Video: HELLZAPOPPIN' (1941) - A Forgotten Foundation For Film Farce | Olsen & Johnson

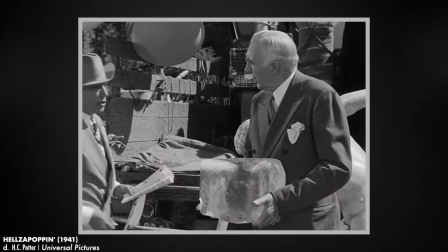504s
Olsen and Johnson assume the roles of witty propmasters for a significant portion of the film, giving them a giant toy box of sight gags to play with.
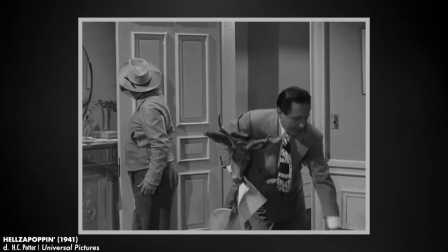511s Oh boy, we've got everything but the kitchen sink.
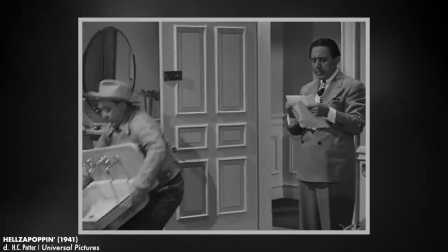518s One sink.
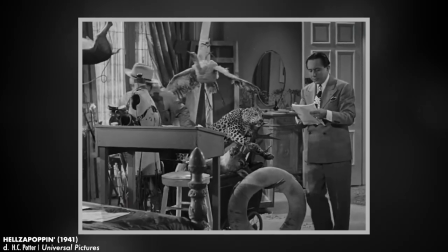519s
While they undoubtedly shine as the stars of the show, they also serve as transitional ringmasters, always ready to cede the spotlight to a bevy of extremely talented co-stars.
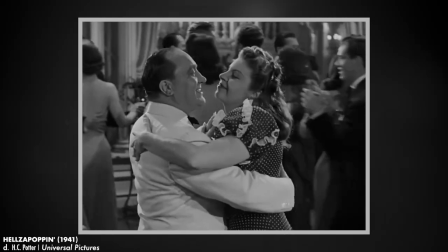529s Did anyone ever tell you you danced like Ginger Rogers? No. No wonder.
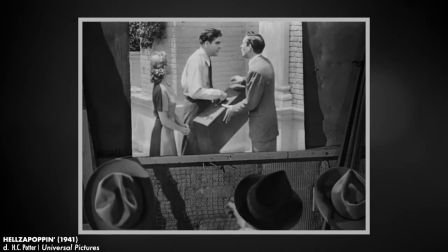535s
All the players, from the actors, to the filmmakers, to the screenwriters and projectionists, they're all each somehow active participants in the film.
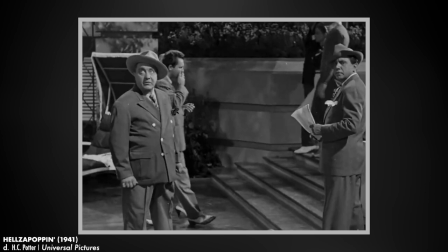544s
While technically in a supporting role, a bulk of the film's energy is carried by Martha Ray, who stars as Chick Johnson's sister.
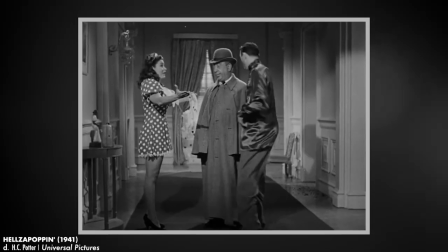551s
She's a living Looney Tune, man-crazy and brassy. The film is a showcase of Rey's knack for physical comedy and song and dance.
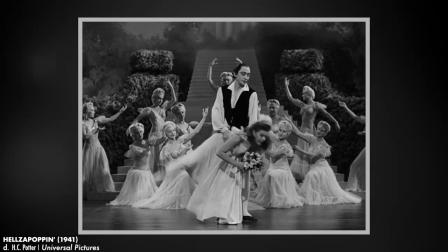559s
She never hesitates to go all in. With a fearless commitment, she throws herself fully into every comedic moment, and it pays off.
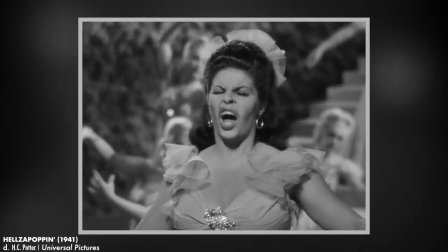567s
Alongside her in the ensemble is Misha Auer, who assumes the role of a sneaky Russian nobleman, who in a comedic twist publicly pretends to be a fake Russian nobleman.
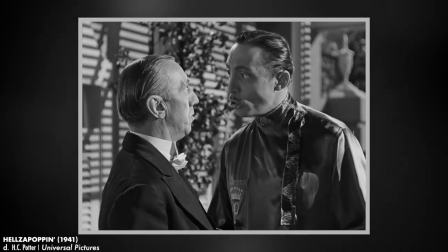575s But if you find out I'm not a phony, they are no longer amused. No longer amused, they are no longer interested, no longer interest, no longer money, no longer money.
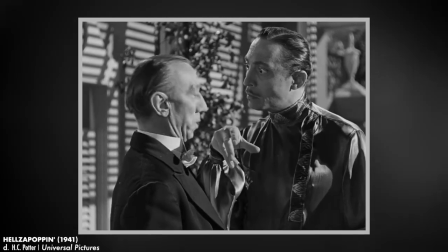583s I'm just like you, Count Alexander Alexandrovsky, a poor Slav.
Meanwhile, Hugh Herbert adds oddity to the mix as a detective-slash-magician.
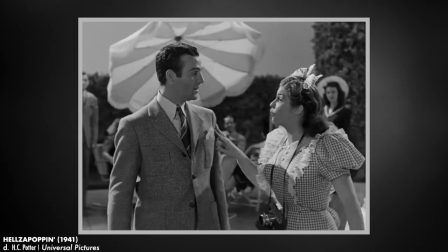592s Hey, better put that violin on a diet.
The film undeniably falls into the musical genre, and the songs featured here, while disconnected, are truly catchy and exceptional.
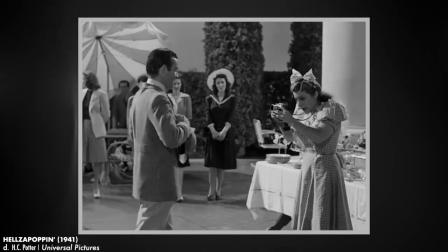600s Watch the birdie, we'll take a can of camera shot. Watch the birdie, come on and give it all you've got.
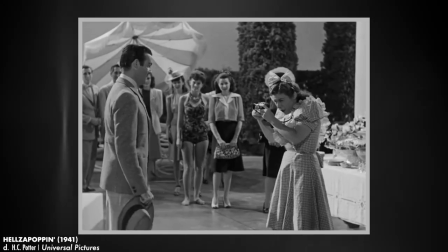605s Watch the birdie, just look around and pick a spot and hold it.
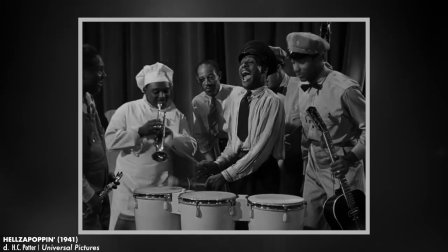610s
Ironically, most of the film's modern-day notoriety has nothing to do with Olsen and Johnson at all,
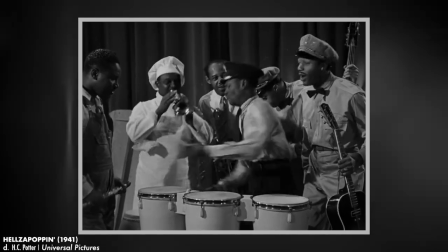615s
but with a masterful swing dance troupe known as Whitey's Lindy Hoppers.
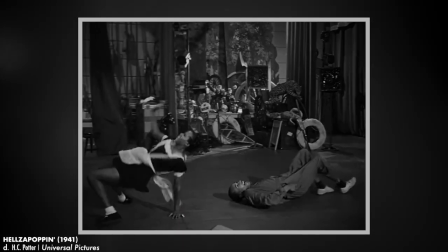621s
Their mesmerizing and expertly choreographed display is often lauded as one of the greatest dance sequences ever put to film.
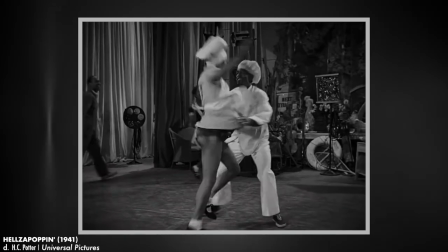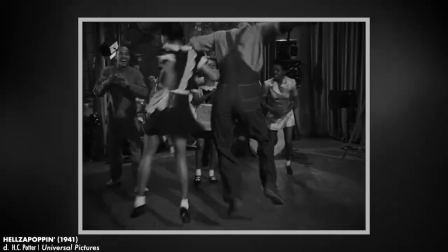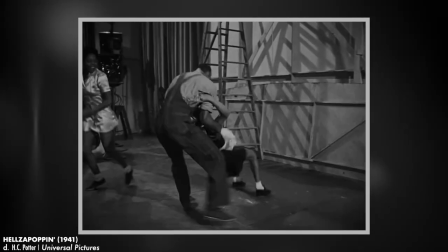640s
Their extreme and athletic performance is a perfect accompaniment to the pandemonium of the rest of the film.
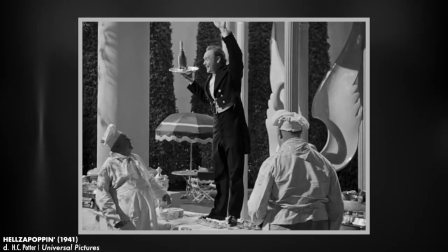647s
Uniting the whole thing together is the remarkable cinematography of Elwood, Woody Burdell, and the special photographic effects crafted by John P. Fulton.
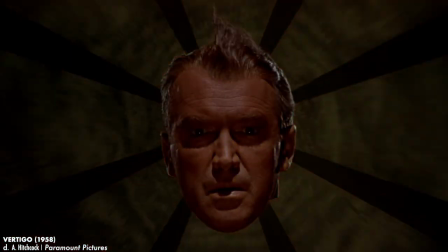655s
Fulton's legacy extends well beyond this film as he would go on to design iconic special effects sequences in countless features,
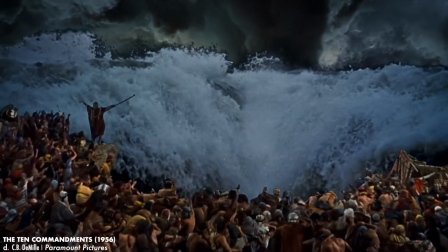662s
including notable works for Alfred Hitchcock and the parting of the Red Sea in The Ten Commandments.
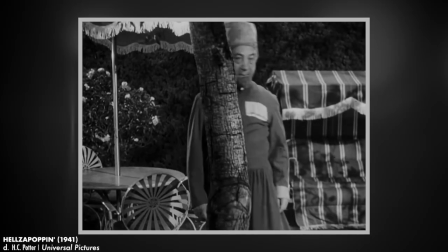666s
In Hell's a Poppin, Fulton's tricks play a vital role in translating the mayhem of the stage show onto the screen.
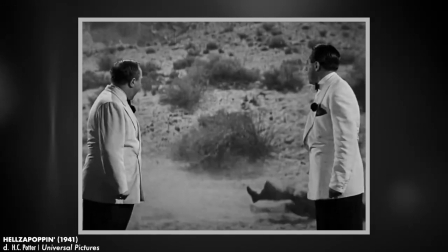672s
Together, Burdell and Fulton push the boundaries of the medium,
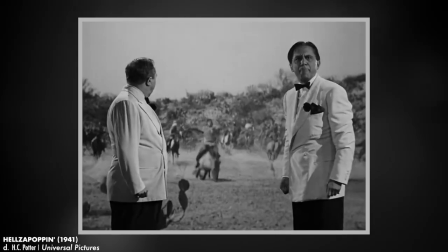676s
granting Olsen and Johnson the freedom to explore and even transcend the seeming constraints of the movie frame in a polished and hilarious fashion.
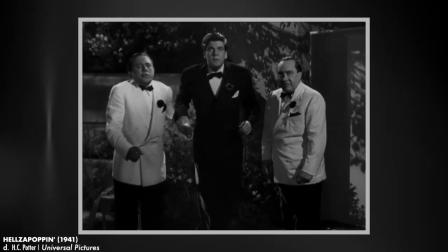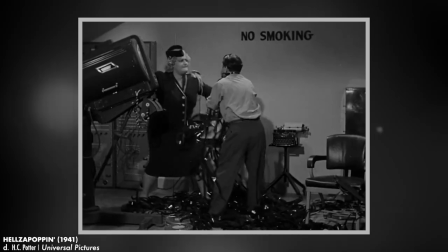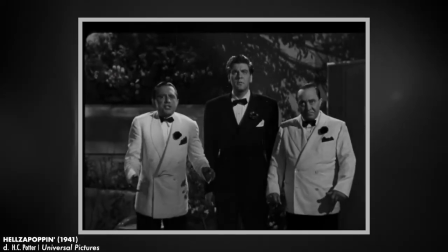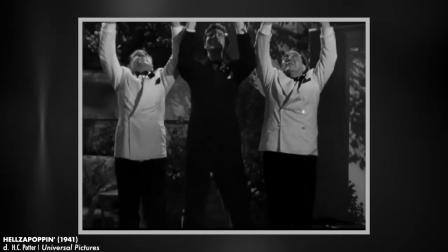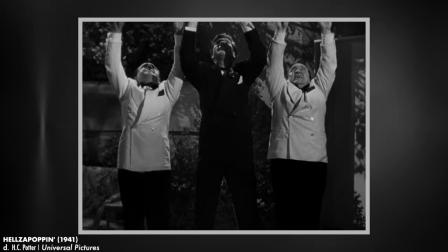705s Ah, it's got it. That's it. Oh!
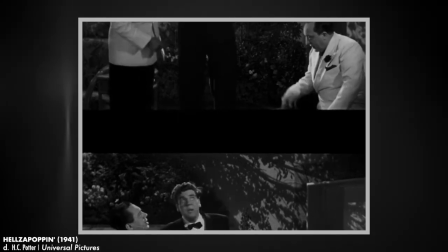710s Where's Jake? Hey, how did you get up there? How did you get down there? Come on, Woody, here we go again.
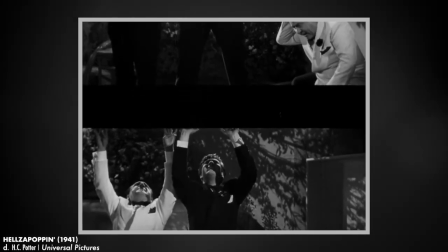717s Be careful, will you? Look out for my head. You're hurting me. Be careful. Cut it out, will you? Hey, you know what's going on down here?
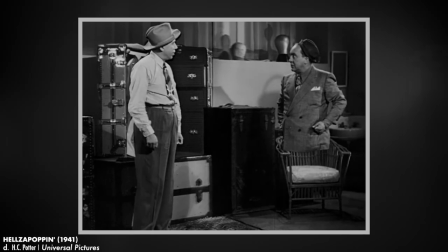723s
Where the cast bring the film and zany energy, it's Fulton and Burdell who bring innovation and artistic vision, elevating Hellzapop into something uniquely singular.
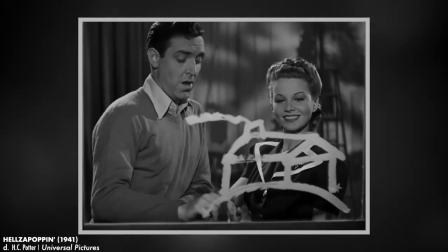732s
While emphasizing the comedy is the main driver of the photography, there's a lot of visually striking imagery here as well.
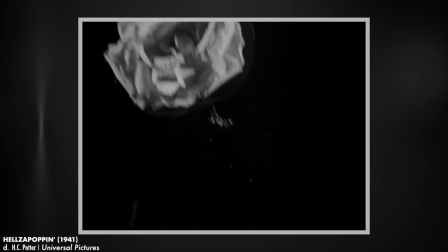738s
Even in the rare moments when the film is not actively trying to be goofy, the cinematography manages to be poetic in its transitions and staging.
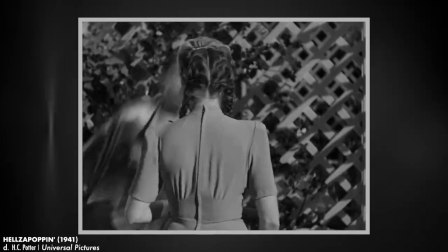747s
It's baffling that throughout its entire 80-minute runtime, every gag in Hell's Oppen hits the mark.